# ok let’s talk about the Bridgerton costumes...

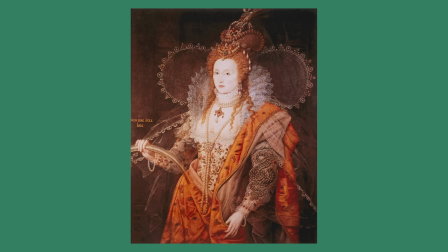(12:23)
I think the collar gives her this regality because, most popularly, we associate the standing collar with Queen Elizabeth I.
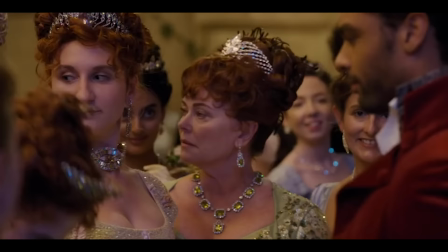(12:31)
Unlike the Bridgertons, the Featheringtons are new money, and they aren't educated in the same way. In the novel that the show is based on, the Featheringtons are characterized as ugly, tacky, and citrusy.
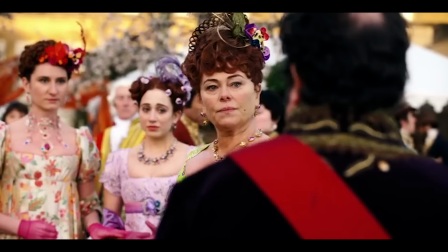(12:42)
And so they're dressed in bold, anachronistic neon colors, greens, oranges, and purples.
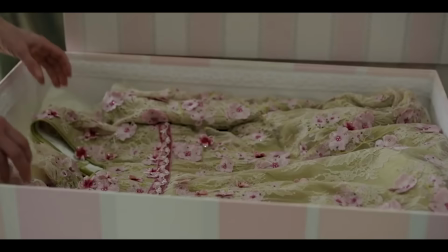(12:48)
Now, I'm a little torn when it comes to the Featheringtons' wardrobe. Part of me is that I agree they should look tacky and gaudy because that's how they're characterized.
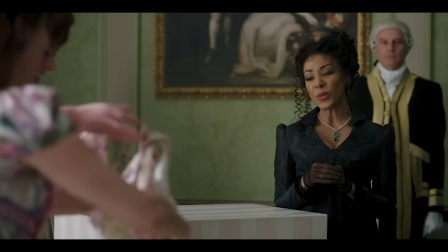(12:56) Oh, astonishing, Madame Delacroix.
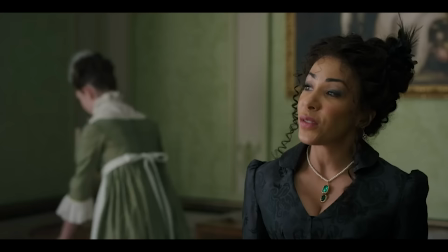(12:59) Well, because you were able to pay in advance this time, and since I happen to have some fabrics no one else seemed to want.
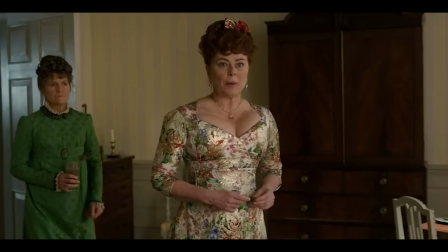(13:07)
But the other part of me is like, they've gone too far.
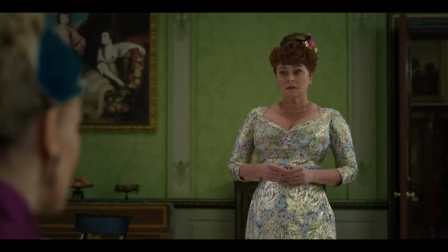(13:11)
Lady Featherington's empire line, for example, is completely unnecessary because they decided to cinch her dress at the natural waistline,
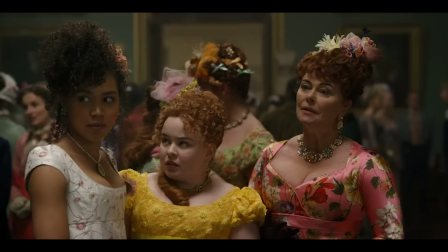(13:19)
which completely defeats the purpose of having any kind of empire line distinction.
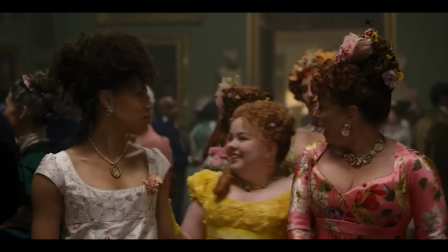(13:23)
Her gowns also have a pentagonal neckline, almost a sweetheart neckline, but it's super angular and severe. this is no doubt to emphasize her breasts. I understand that they sexualized Lady Featherington to indicate poor taste because back then, bearing skin was considered very tasteless.
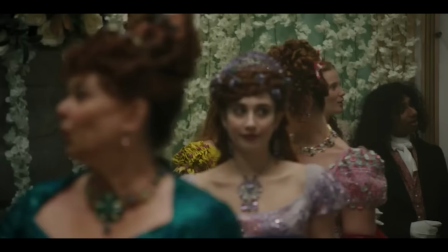(13:40)
However, the way they cut her dress makes it so modern that I think if you looked at her dresses out of context, no one could tell that they were even partially inspired by the Regency period. For her character, I thought it was a missed opportunity to over-exaggerate Regency fashions in a very theatrical way. From what I understand about Lady Featherington, she is tacky but she does care about propriety so over exaggerating and emphasizing her curves was overkill. I would rather they overdo her ringlets or give her comically large bonnets because I think that would be so much more creative and fun and also you could definitely see that the historical inspirations behind her closet.
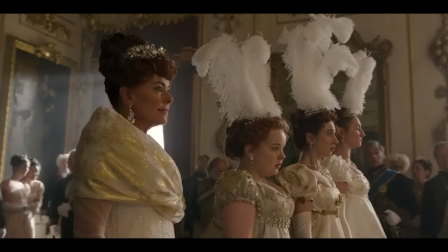(14:20)
I'm also confused at how she dressed her daughters to meet the queen in the first episode. These dresses are perfectly in line with what was appropriate.
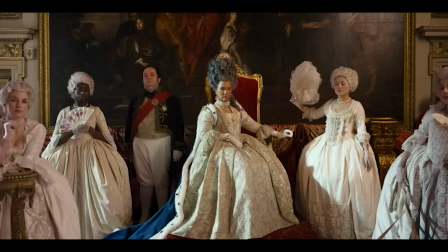(14:27)
The girls are matching with Daphne, for Pete's sake.
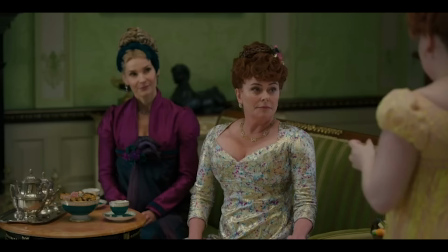(14:31)
So why does, narratively, Lady Featherington lose all signs of decorum after this moment?
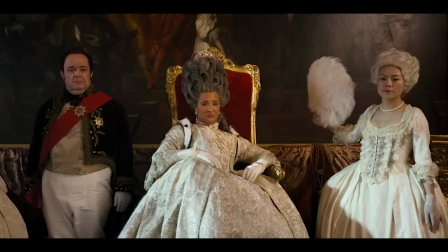(14:37)
Also, as just an aside, let's talk about court dress during the 1810s.
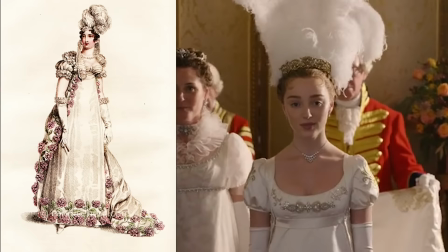(14:41)
The show is correct in that young women presenting for the first time would be expected to wear white with feathers in their hair.
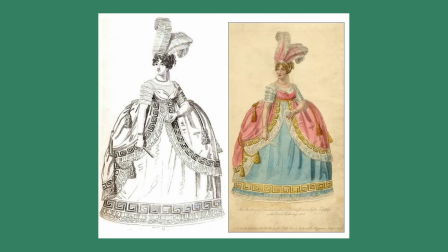(14:47)
However, hoops were still incorporated into court dress. So, if we look at the fashion plates of the early 1800s, we see these really disproportionate-looking dresses. According to A History of English Dress from the Saxon Period to the Present Day by Georgiana Hill, which was first published in 1893, the rigidity of court etiquette has always preserved decayed fashions. The effect of a hugely puffed-out skirt under a low and extremely short bodice was most disfiguring. If hoops were unsightly before, they became ten times more so then. Obviously, I understand that they're not going to make the beautiful Daphne look like a potato, but I just thought it was a fun thing to point out.
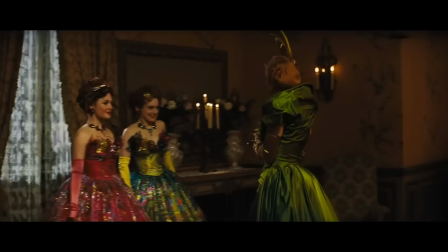(15:26)
When I was first watching, The Featheringtons reminded me a lot of the Evil Step family in the live-action Cinderella that came out in 2015.
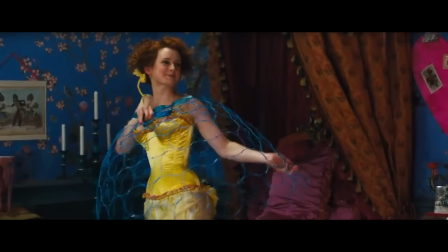(15:34)
I love the costumes in that version of Cinderella. Sandy Powell designed those costumes and her idea was to mesh the 19th century with the 1940s and 50s.
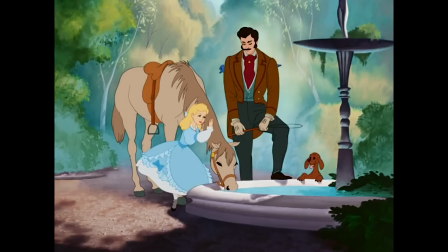(15:42)
This is genius because the 1950 animated Cinderella, which is what the live-action was obviously based on, did this exact same thing.
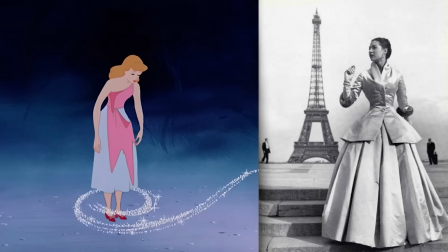(15:49)
We have a setting that is clearly supposed to be somewhere in the 19th century, but then we have silhouettes and hairstyles of the 40s and 50s, which were included to appeal to modern audiences of the time.
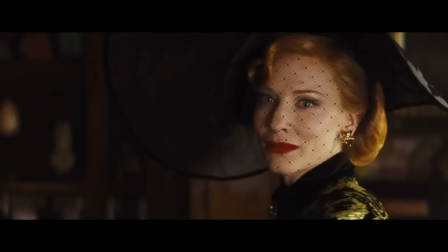(15:58)
I talk a little bit about this in my Disney Princess video part one. So I love that the live-action Cinderella played with 50s elements in a totally anachronistic way.
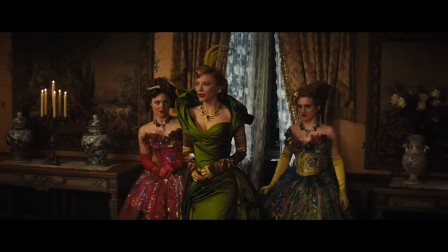(16:07)
It felt like a real tribute to the source material, and even though the stepfamily is dressed in these vibrant, bright shades, the execution makes them look super campy and expensive rather than gaudy and tasteless. But you're not here to talk about Cinderella, you're here to talk about Bridgerton. What I'm just trying to say is that anachronism can be done, it just has to be purposeful and deliberate.
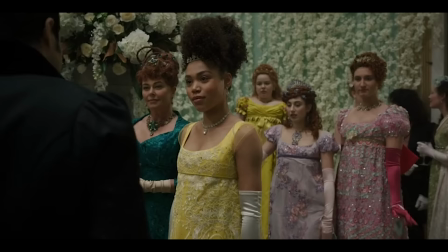(16:27)
All the girls are debutantes, so they should be wearing white or pastel shades, but I can overlook that as a creative liberty.
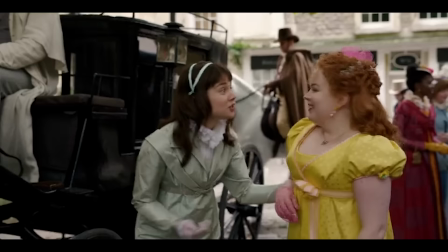(16:34)
Other than Lady Featherington's weird silhouetted Joanne's clearance fabric dresses and Penelope's yellow dresses, the Featherington dresses are pretty okay.
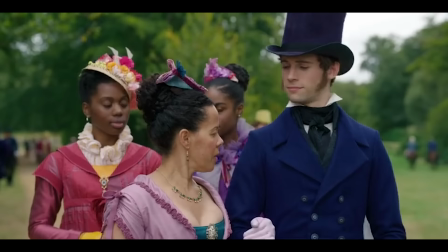(16:41)
They don't even look as tacky as they could have because all the characters, including the background characters, are wearing colorful dresses, so it makes the Featheringtons stand out less.
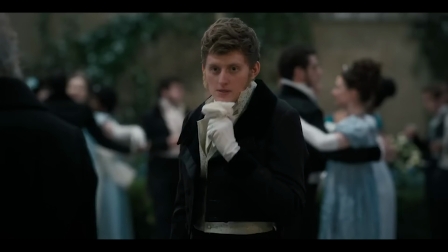(16:50)
The only instance I really noticed how garish the Featheringtons were was at Daphne's Ball when all the other guests were wearing blue. Which made me think, if the Bridgertons were given this very proper Austenian but, you know, still expensive wardrobe and all the background colors were kind of like dustier clothing that blended in together, then the Featheringtons and the Bridgertons would pop so much more.
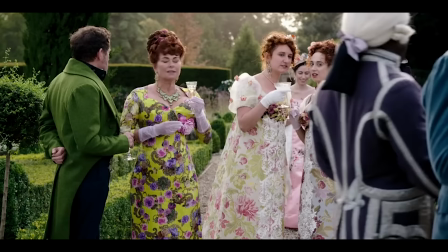(17:15)
Also, I do want to point out that Mirajnik said her mission was to kind of modernize the clothing to appeal to audiences watching.
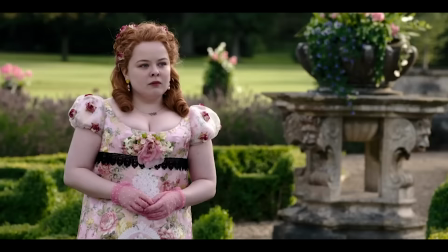(17:24)
In general, I don't think putting the girls in one gaudy fabric made the dresses modern.
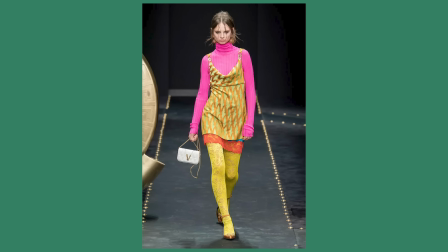(17:28)
It could have looked a lot more relevant and creative, I think, to layer pattern fabrics,
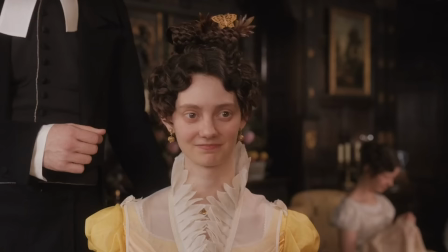(17:33)
literally similar to how Versace, a noted inspiration, styles their runways.
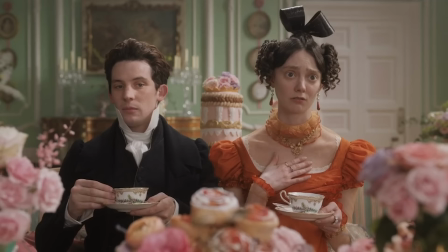(17:38)
Or you know how Mrs. Elton is dressed in the 2020 Emma with the exaggerated chemisette and funky hairstyle with the bow on her hair.
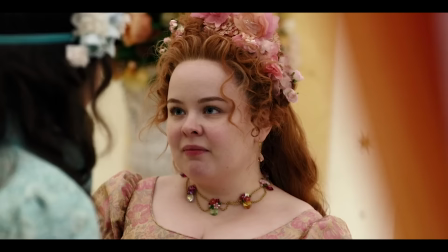(17:45)
They could have done this so easily for the Featheringtons. Placing random feathers on their gowns doesn't feel modern and is a little bit underwhelming, if I'm going to be honest. One thing I did really like about the show, though, because I don't want to be too negative, is that I like how the characters were cognizant of their wardrobes. A nice touch when it comes to Penelope, because she is given in some pretty gross dresses,
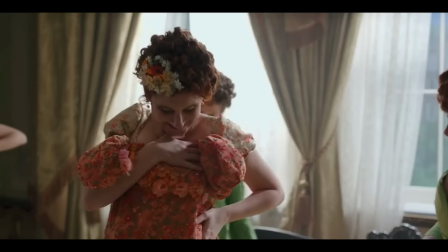(18:09)
is how she voices how she doesn't like what she is forced to wear.
Mine's perfect. And mine is yellow. Is he, young ladies?
This is also translated from the book.
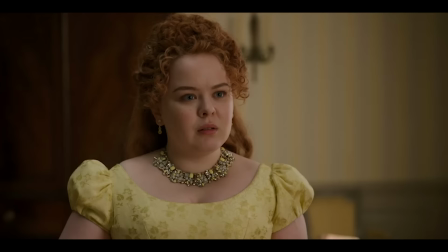(18:21)
In Romancing Mr. Bridgerton, the fourth book, it is revealed that her mother forces her to wear yellow because, quote, yellow was a happy color and a happy girl would snare a husband.
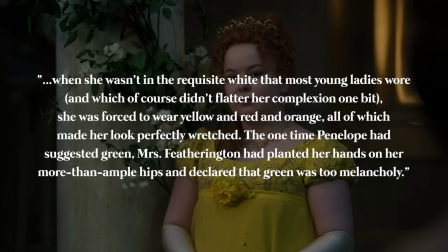(18:29)
When she wasn't in the requisite white that most young ladies wore, and which of course didn't flatter her complexion one bit.
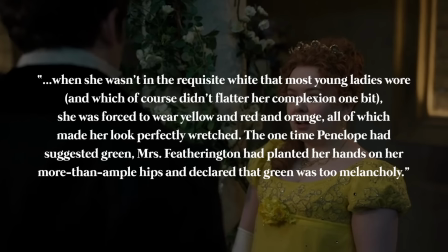(18:35)
She was forced to wear yellow and red and orange, all of which made her look perfectly wretched.
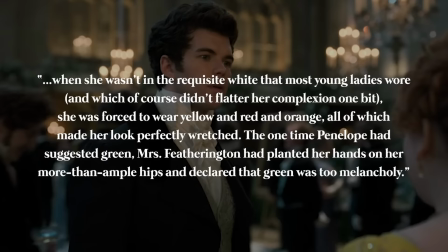(18:40)
The one time Penelope had suggested green, Mrs. Featherington had planted her hands on her more than ample hips and declared that green was too melancholy.
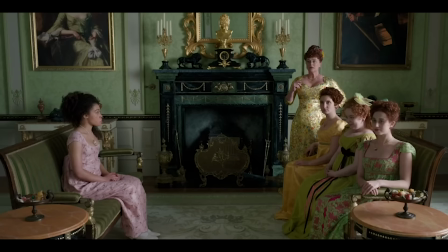(18:48)
Interesting, because in the show, the Featheringtons wear green.
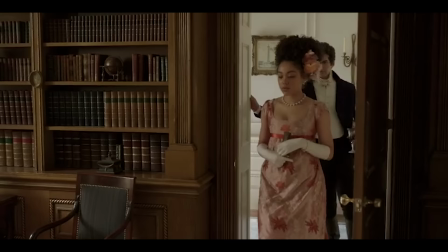(18:52)
For Penelope, I noticed that she clings onto pink more and more throughout the season, and I feel like this is in part Marina's influence.
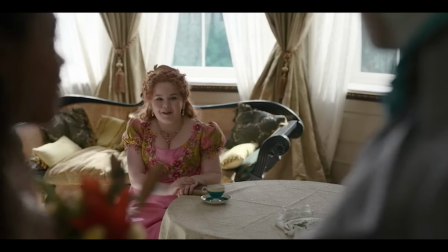(18:59)
Marina's main color is pink, and Penelope definitely grows jealous of Marina's ability to wing Colin's affections.
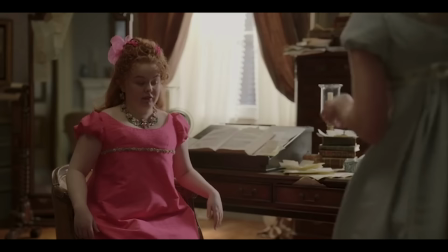(19:04)
I think it's a nice detail to have her try to copy the same colors that Marina wears. But even when I say this, it would really only make sense for Penelope to wear pink in scenes that her mother is not in.
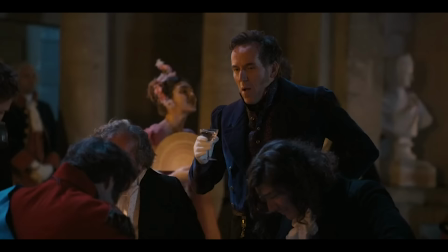(19:16) My mama had to stay home with her. Papa had to chaperone. I'm quite enjoying the fact that he is here. Mama would never allow me to wear a dress like this. Not yellow enough, I think.
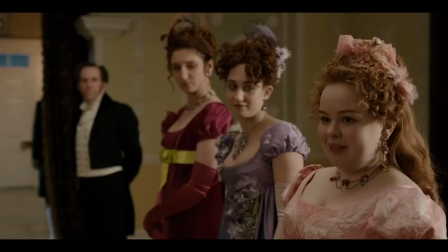(19:28)
She admits that the only reason she's wearing this pink and blue out in the first place is because her mom is not attending the party.
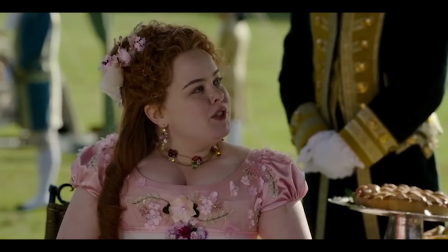(19:34)
So it doesn't make much sense how in several scenes in the show, Penelope is wearing pink around her mom.
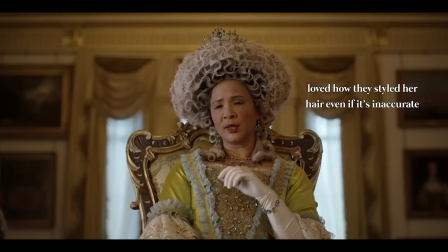(19:40)
Last but not least, because I feel like this video is running pretty long, let's talk about Queen Charlotte.
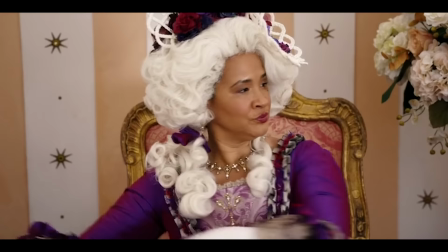(19:46)
So Queen Charlotte is based on the real-life reigning Queen Charlotte of the time period. In several interviews, including ones with Vogue in the cut,
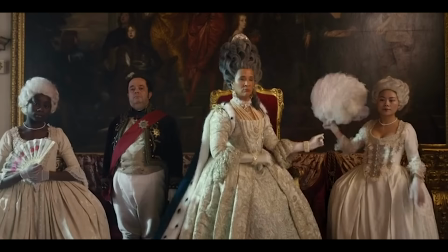(19:53)
Mirajnik states that Queen Charlotte never changed her late 1700 silhouette until the day she died, and that's why she designed her dresses to resemble the robe a la francaise. When I first read these interviews, I was like, no way, it just doesn't make sense that a queen would be decades behind in fashion.
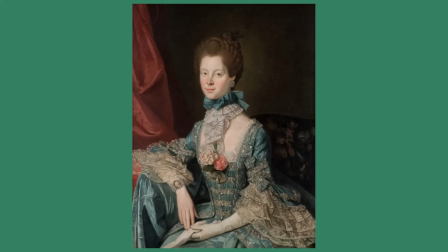(20:07)
She's a literal queen. And because I stick to my guns on these things, I took it upon myself to look up paintings of Queen Charlotte.
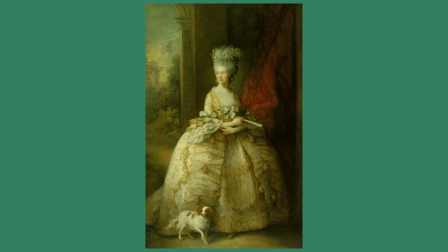(20:15)
And she is depicted wearing a robe a la francaise in almost all of them,
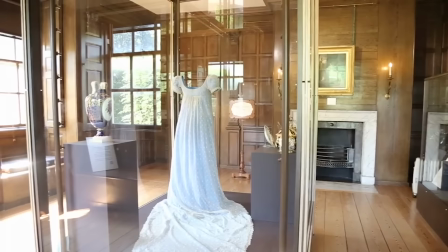(20:19)
but these paintings were painted in the late 1700s when the robe a la francaise was still in style.
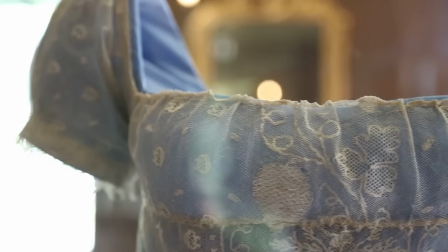(20:25)
Luckily, I found a dress owned by Queen Charlotte that was on display at Q Palace in 2018. As we can see, it is an empire-waisted, fashionable Regency dress.
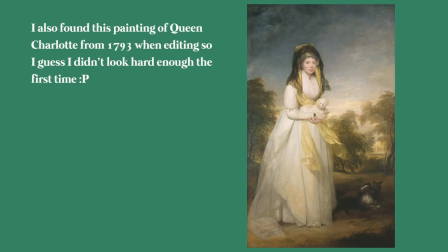(20:34)
So, myth busted.